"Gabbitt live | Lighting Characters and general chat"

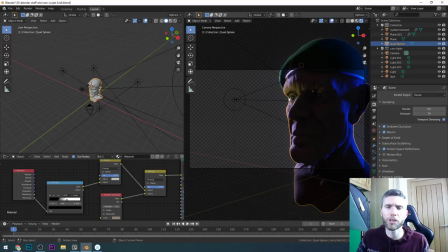1489s
went through doing different animations. If I get time again, I'll do that, and hopefully I'll be able to take more of an in-depth look at things like FBX export with animations and stuff, which is something I don't know a lot about, to be honest, and it's something I'd like to understand more. Okay, so lighting.
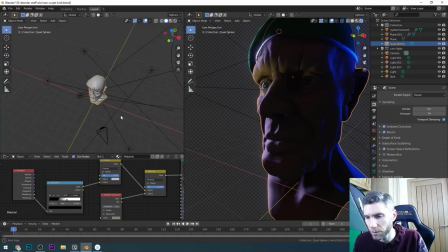1508s
So let's have a look at my lighting system. And you can see always top view is always the easiest way. So if I press 7 on my numpad, I suppose I ought to have the screencast keys on. That might help. These are from J&M. So he's produced these screencast keys. Do remind me if I'm in the way of anything as well.
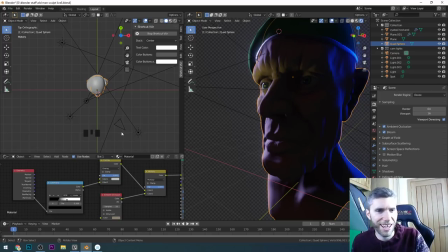1526s
I always forget that on my screen, I'm taking up a huge chunk of it with my face. I can always get rid of that, I suppose. What should be the angle of lights? Now, that's an interesting question. There's quite a few things with lighting. There's color of your lights, there's angle of your lights, and there's position of your lights.
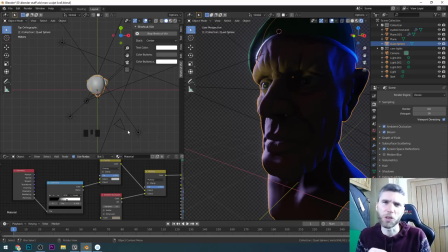1542s
And there's temperature of lights as well, which is sort of to do with color, really. So we'll just call that color for now to simplify things. So those three things are the main things that you need to think about.
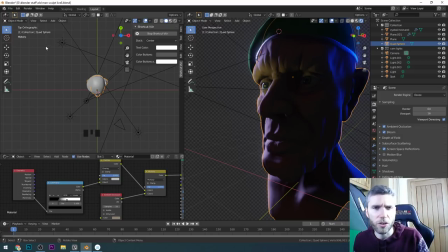1557s
The stream wasn't meant to start at 10. I think GMT, so half 5 GMT. Hopefully I didn't confuse people. Sorry about that. Unleashed 75. Anyway, those three things.
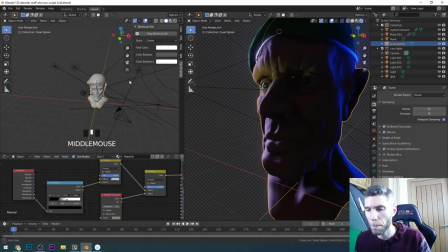1571s
So let's talk about direction first. So actually talk about position first, because that's the first thing you need to think about. So I suppose what I need to do is relight this scene. I'll hide all these, cam and lights, and I'll do some new ones.
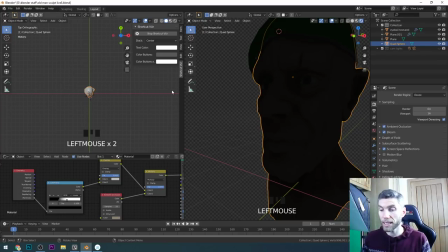1587s
And that's a good place to start, is where the background is just completely blank. If we look at my world, I have got some stuff going on, but it's actually, that's just for reflections, don't worry about that. But generally it's on strength why can I not say 0.1?
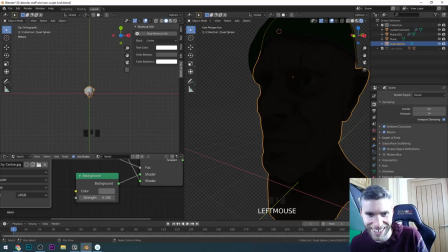1605s
My brain just went really bad then. I'll just show you that. Okay, let's put that on 0, in fact. Okay, so we've got no light in our scene whatsoever, and that's a great place to start. Okay, so the first light you usually put in, and this sort of the photographer's setup, this is the 3-point lighting system.
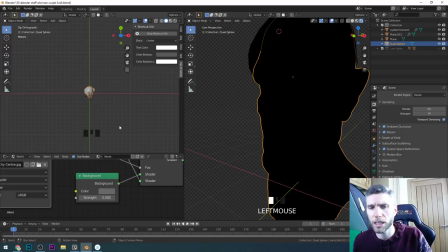1623s
I think Blender Guru has mentioned this he did a lighting series, didn't he? And he probably, I haven't seen it all, but I've seen lots of different things about photography lighting and film lighting, but I'm pretty sure he would have said this. So shift right click, shift A to add, and let's add a light. The easiest thing to do is just choose a sun.
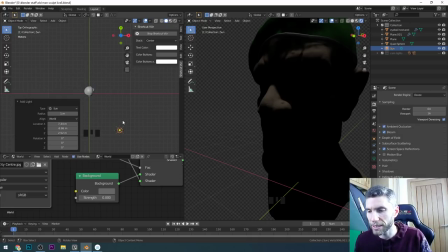1642s
Okay, for now we'll just stick with the sun, and that offers a uniform light from the direction that it's going. Is this the old cowboy? It's the old tank commander, actually. We changed our mind halfway through, and someone said, oh, it's a tank commander, and I thought, oh yeah, it's gotta be tank commander.
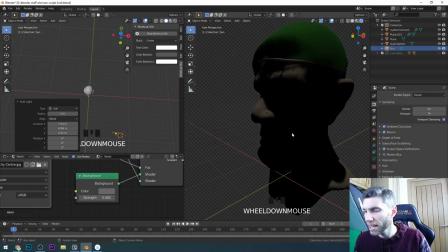1660s
There he is. So already it looks kind of interesting, okay? Not great, obviously. Let's just bring up the lighting tab over here, and just quickly check if anybody's saying anything interesting. Of course, everybody's saying loads of interesting stuff, but any important questions?
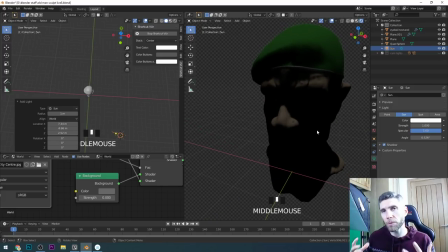1679s
So that's straight down. And generally speaking, if you're lighting for a natural look, and that's, in fact, let's not go into that, but for a natural look, you're lighting from above. In fact, I've got lights on at the moment, because my webcam is really bad, but they're all they're up there and up there.
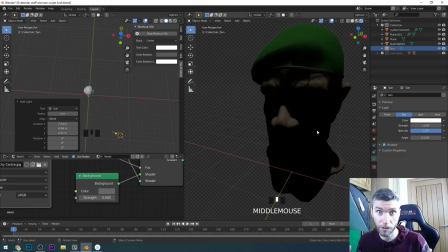1697s
So it's casting down, and that's why I look so beautiful. Oh, you're a funny guy. But that offers natural lighting. So I suppose I could take... I won't. But in fact, I can do it on here, can't I? Unnatural lighting is up lighting.
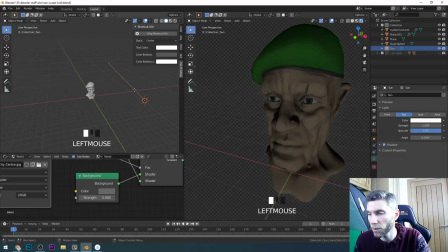1715s
So if I position this, or in fact, I rotate it and point it upwards, can you see now it looks a bit horror-esque? Okay, so that gives us a horror feel. And it looks quite interesting, doesn't it?
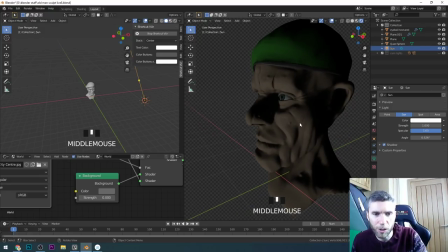1726s
He's still got that beautiful strong nose, indeed, yes. I did squash it a bit, because usually sort of army people, or tough army people, they've been in lots of fights and they've had their nose bashed in at the front there.